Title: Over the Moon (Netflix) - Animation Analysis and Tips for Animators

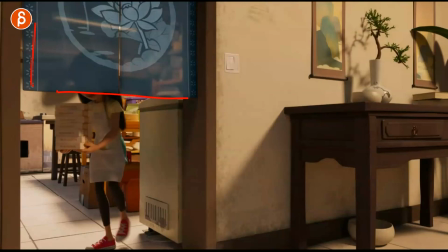(4:08)
if you watch myself you know how much i love props and what you can do with them but this is a cool element to show well this is you know her at a certain age and as she gets older this is how she will have to interact and again it shows the passage
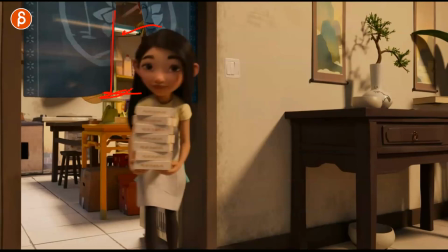(4:20)
of time with her growing and how she has to interact with that it's a title thing it's not specifically something because of body mechanics but i thought if you're
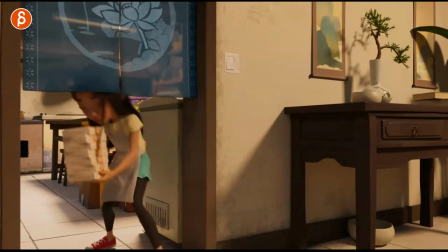(4:27)
adding as always a set or props or anything well what could you do not that you have to do a passage of time and
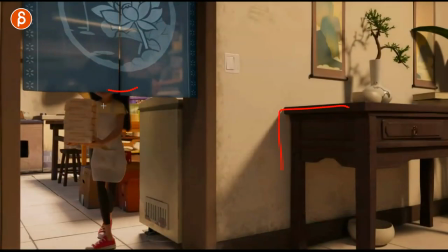(4:33)
copy that but think about how you could use your set and your props again to highlight certain traits age or
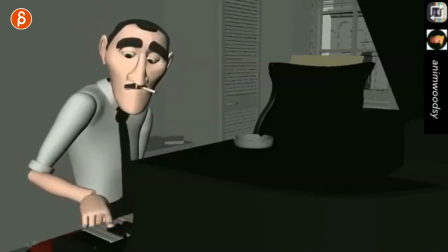(4:40)
whatever you want to do in your shot and speaking of passage of time like this reminds me of this clip here where you can see how the character has the cigarette and as
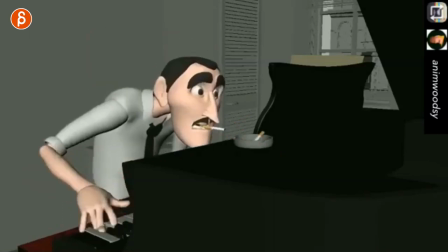(4:46)
it continues on you can see if you focus on this here how there's more and more and more and more but not just in terms of props
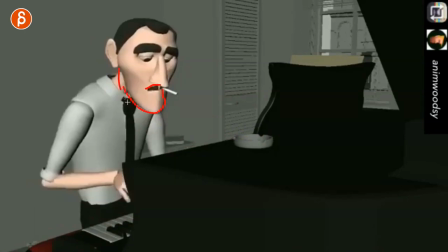(4:52)
you can see also passage of time in terms of how is he terms of the beard and shaved and the hair and as you continue forward
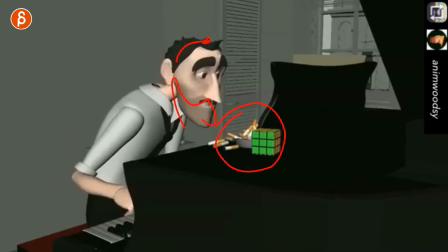(4:59)
you can see five o'clock shadow the hair's all crazy more stuff here so this whole animation is just a really great example of just also the
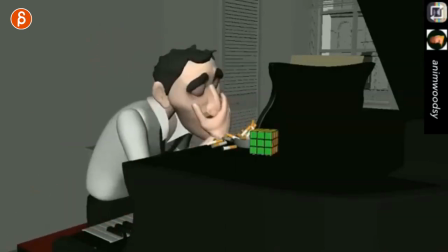(5:05)
editing all those little moments of changes and how the character is different it's great but i love all this little detail even that stuff if you
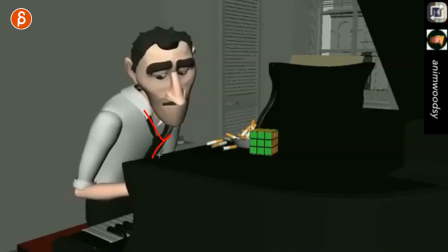(5:12)
haven't caught that at the beginning it's just such a great thing even here the tie if you look at the beginning it's like that and at
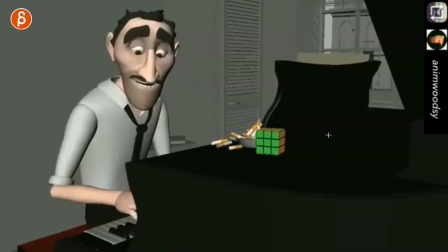(5:18)
the end it's like this just lots of little great examples in this one this one i thought was really cute because as she puts the bike down
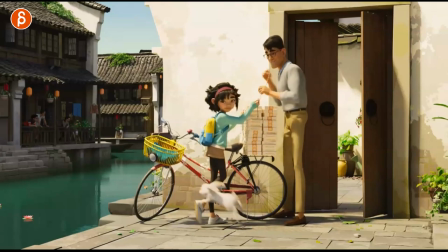(5:24)
you got the rabbit the bunny coming out and she does this i love this that she prepares her leg and the foot here's that creature can jump on that was a
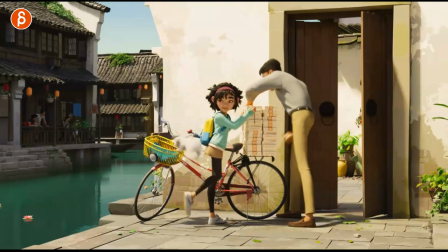(5:33)
nice little compression and the weight on that leg jumping off nice curve here into that where it settles into oh it is
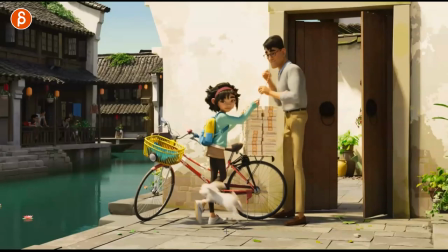(5:42)
going to be great and the reason why i want to show you this here is because of this moment there like i said it's because this shows kind of a repetition it's
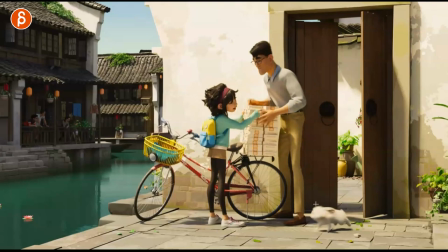(5:49)
a routine it's its familiarity is that this is not the first time creature has to go into there she does she
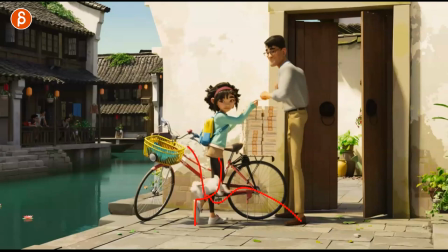(5:56)
runs her errands here and that's her thing that she does so that the creature can hop on here and get on top of that because it's fairly high up and i like that because again it tells us that they have a relationship they have done this before just adds an extra thing there's
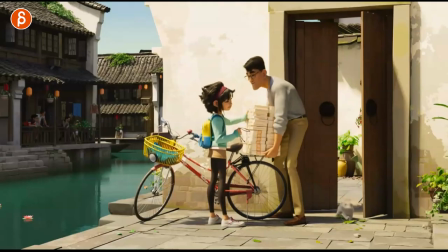(6:09)
a mechanics obviously and the weight but i thought it was a cute moment to showcase okay this is her routine this is not the first time and they have that
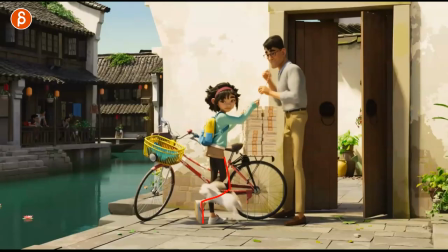(6:16)
relationship with that routine and what she does and what the creature does here so if you have an interaction like that think about that which reminds me for instance is another clip that i show has nothing to do with this movie but it's from true detective and the moment that I show is when this
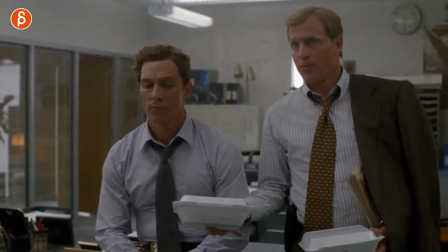(6:31)
character brings in the food and hands it over to him and he is not looking at him he's looking at all of these guys here and it's not the first time for him either the food comes over he just looks down and grabs it because that's probably
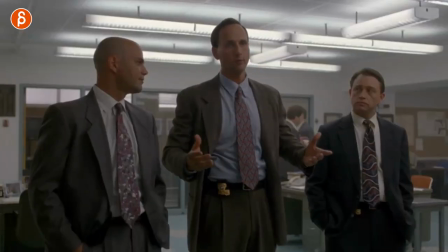(6:44)
what they do over lunch he gets the food he grabs it and so on and so on so if you have a character that interacts with whatever
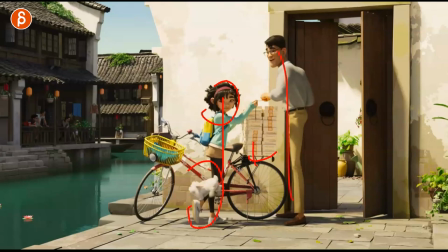(6:50)
a creature or anything with another character you can think about those moments where well is this the first time or not is that a routine is there some familiarity and it can add an extra layer between character relationships or just how a person goes about their business.
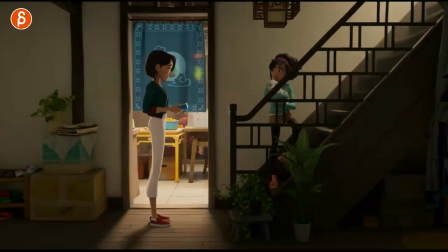(7:02)
This is purely about composition. I might be reading too much into this, but I like this moment here where she has a very clean silhouette. She's framed properly. Everything is clean and I wouldn't say not complicated, but she's trying to have a relationship with her.
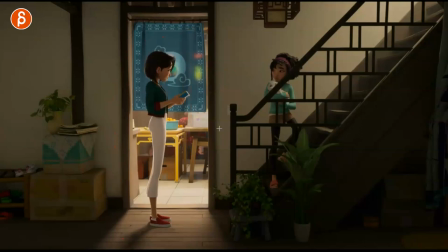(7:17)
But in her world, everything's okay. She found her love and everything's okay there. But for her, things are complicated. She has potentially a quote unquote new mother. There's a new brother coming into play and all of that to me feels like all of these elements here just make it complicated
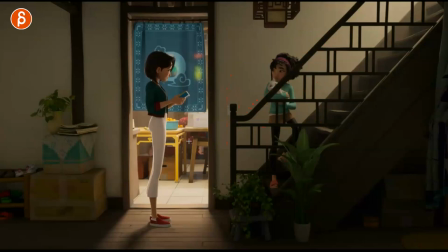(7:31)
visually and because her life is complicated and again i might be reading into this and this could be totally wrong but this is what i'm getting out of that moment i thought this was kind of neat in terms of composition and placement of your characters so again something for you to think about as you are or if you are adding
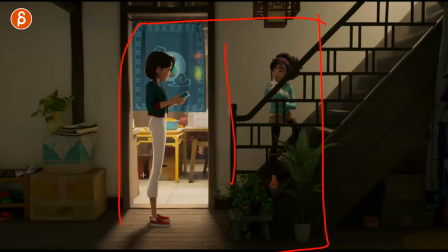(7:45)
a set to your character moment or character piece or bottom mechanics or whatever you have think about composition and placement there are
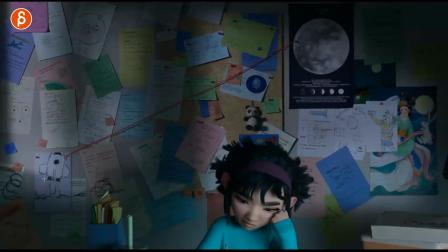(7:52)
many things in this movie that i like and this is not actually what i want to highlight here but i I love this. I love that. You have the 2D element that goes into this.
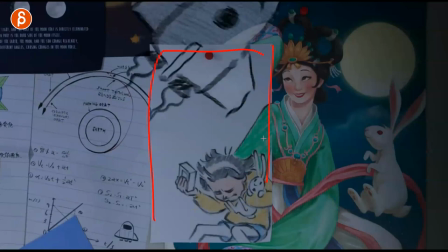(7:59)
And you have that with that G-put here. Switch between mediums. I don't know.
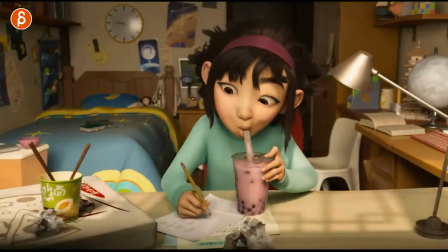(8:03)
There's many, many really cute moments in this movie. Boba. So this is more about montages.
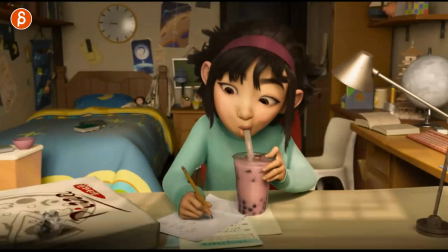(8:09)
And what I like about montages is that it's a character doing the same thing over and over and over, but differently.
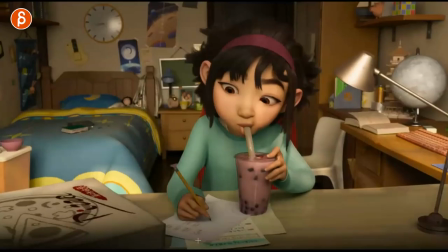(8:15)
And I think this is a good example for students as well. If they do something that's more on the shorter side.
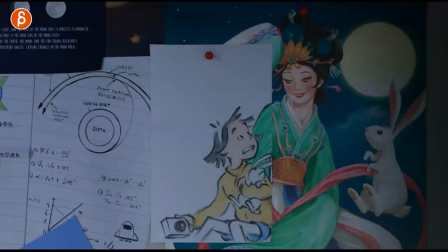(8:21)
Well, that's a recommendation. A lot of times if you do a shot, not that this is very complicated in terms of mechanics, which is basically just doing this and drinking,
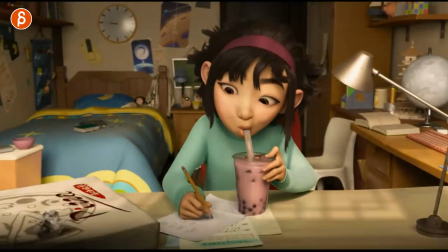(8:28)
but it's a nice offset pose, but it's nice and short. And if students take on shots that are too long, they will never have the time to finish.
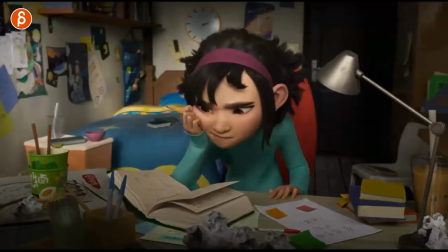(8:36)
And I like that she has that moment here, that moment here, that moment there.
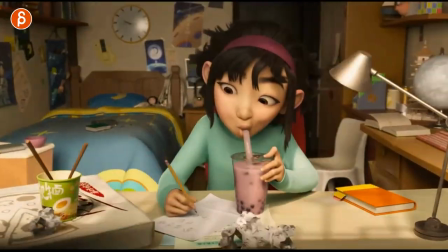(8:40)
All of those moments are small vignettes, but short enough that if you take a shot on like this, something like that, just eating, just keep it short.
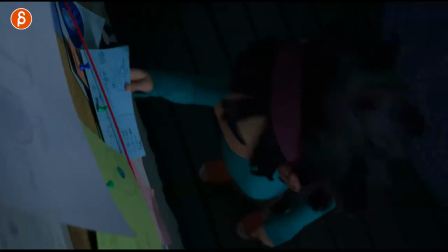(8:47)
It still works and you can polish it, you can finish it. and all of that is just really good reference material also i love this here and she goes
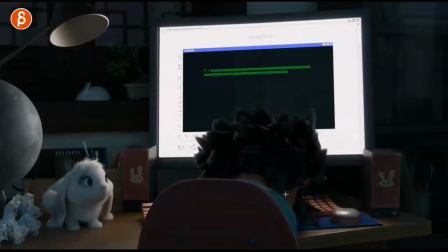(8:54)
ah ah wakes up the bunny i love that she hits the enter key and it does all i don't know to me many many
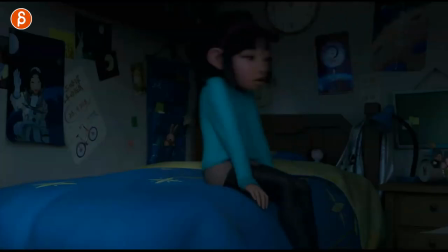(9:01)
really cute moments and this continues here too it's like this would be your sit down assignment or could be i'm trying to go to bed as i whatever it
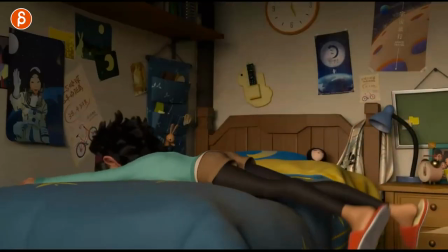(9:08)
is but it's against the repetition of sitting down like this like that or like that with a drop over again this is a great
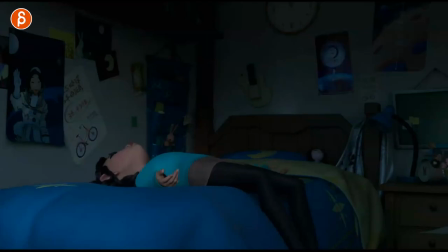(9:15)
example of different ways of doing something kind of reminds me of the 50 50 ways of walking or 50 ways of swimming what is by
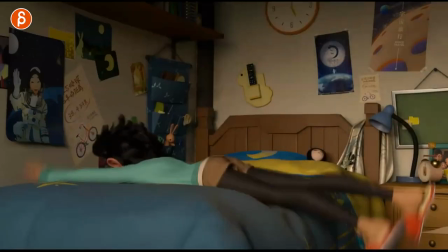(9:23)
kevin perry and other channels but i think this is great reference material again they're short you can see it's cute because you got the mechanics of a human
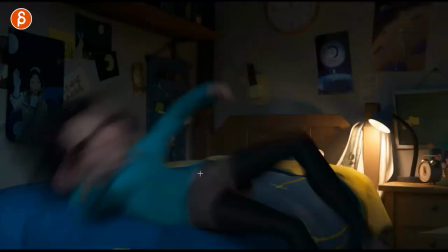(9:31)
onto a bouncy soft surface you can see that where she bounces off so all those elements are not long see that these
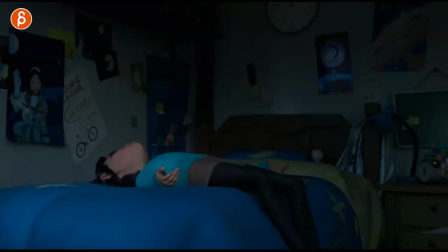(9:39)
are short short moments but i think great reference material and a good reminder that you should keep your shots short so you can actually go through the whole thing and add all the necessary polish so you can practice the whole thing from beginning to the end and this is fairly similar here not
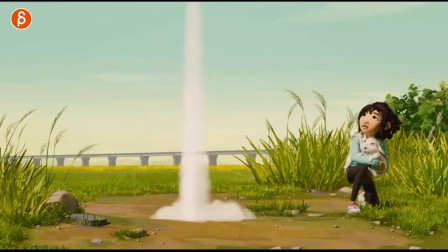(9:55)
that it's the same in terms of body mechanics but it's kind of the same in terms of a launch but there's so many things that i love about here is a
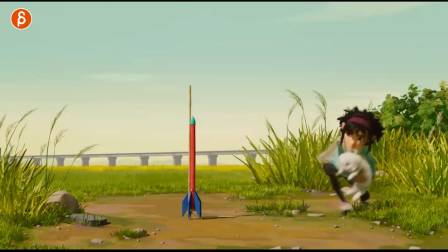(10:01)
she prepares something and has to go back so now you have body mechanics from here moving on to this then you have a tiny tiny weight assignment but Not really,
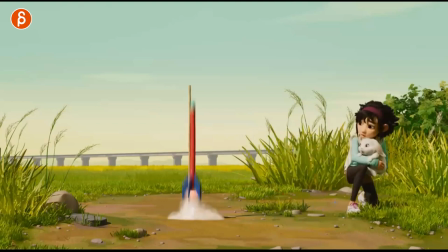(10:11)
not that this creature is heavy, but it's more like a weight interaction with an end of a different pose, if that makes sense, right? You got a beginning pose, transition into another pose. So your assignment could be, you have one pose.
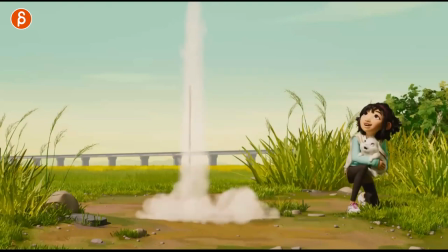(10:23)
Maybe the teacher tells them, this is the pose you have to hit, and this is the pose you have to hit at the end, and you come up with an interesting transition between the two. But then you also have props like that. I love animating props. This could be fun to animate. You got a reaction to something that's off screen.
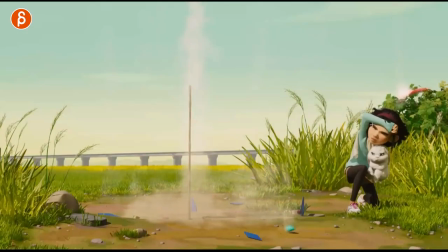(10:38)
You got the off screen elements that come down. a little bit of an interaction element there change in their face as well then you got the same thing here where you have a different type of rocket here you can see the difference between here and here she sits differently you got a little
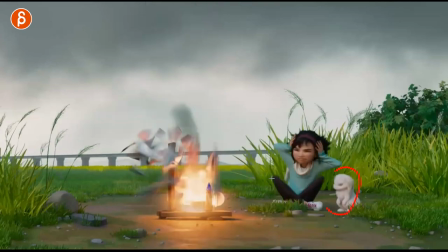(10:54)
creature for an added cuteness you got this big moment that can give you a lot of contrast and physicality
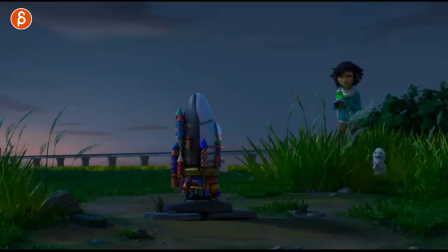(11:00)
and also a bit of weight as they drop down and in this case this is more about timing i love this if you watch this as it goes up here. I love that it'll throw there doing all that and this is like
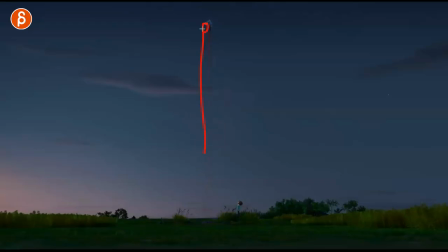(11:13)
your your bouncing ball in a way right you got your object goes up hang time and drop
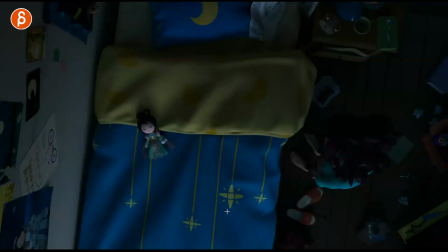(11:19)
with a cute wait with that it's just all really well done and that's the bonus I love this here too how she gets
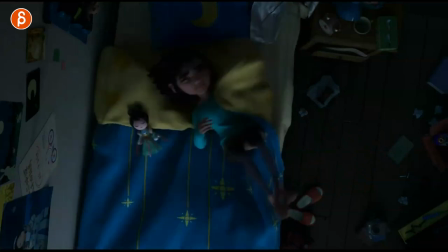(11:26)
in and grabs that nice cloth but also nice timing here where it rolls and
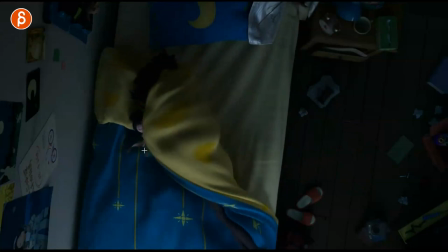(11:32)
a slight pause because the pause is there so that she can grab the doll and then continue to move over.
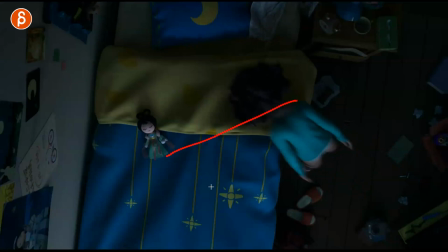(11:38)
So it's not just a, you know, in terms of timing, a linear thing of and stop.
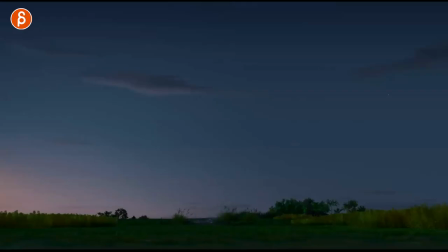(11:43)
No, no, no, it has that texture and timing. You got that drop with a slight pause, and then the turn, hold, and then continue.
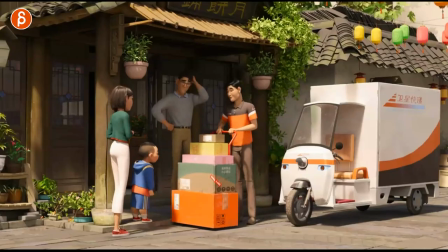(11:51)
So good. So many good moments in this movie. This goes into sort of a weight assignment because those boxes don't seem super heavy.
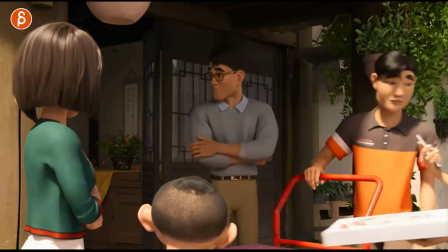(11:57)
But what I like is a contrast. So you got this way of picking something up, and then you got this way of picking something up.
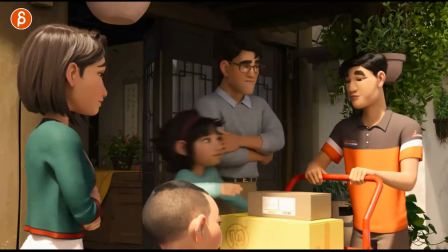(12:04)
But what I like about that second one too is that it's not just a physical exercise of I'm picking something up, right?
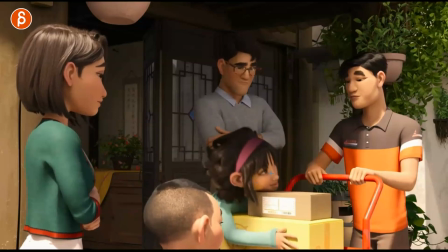(12:11)
It adds an extra thing of, well, I got to make sure that I can talk to this person.
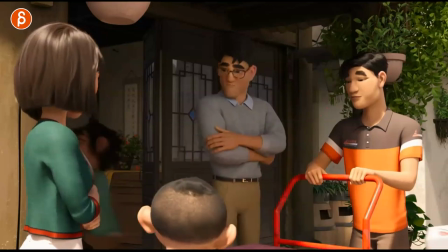(12:15)
So in terms of the head position and the placement and you got that cute little up, hold and turn.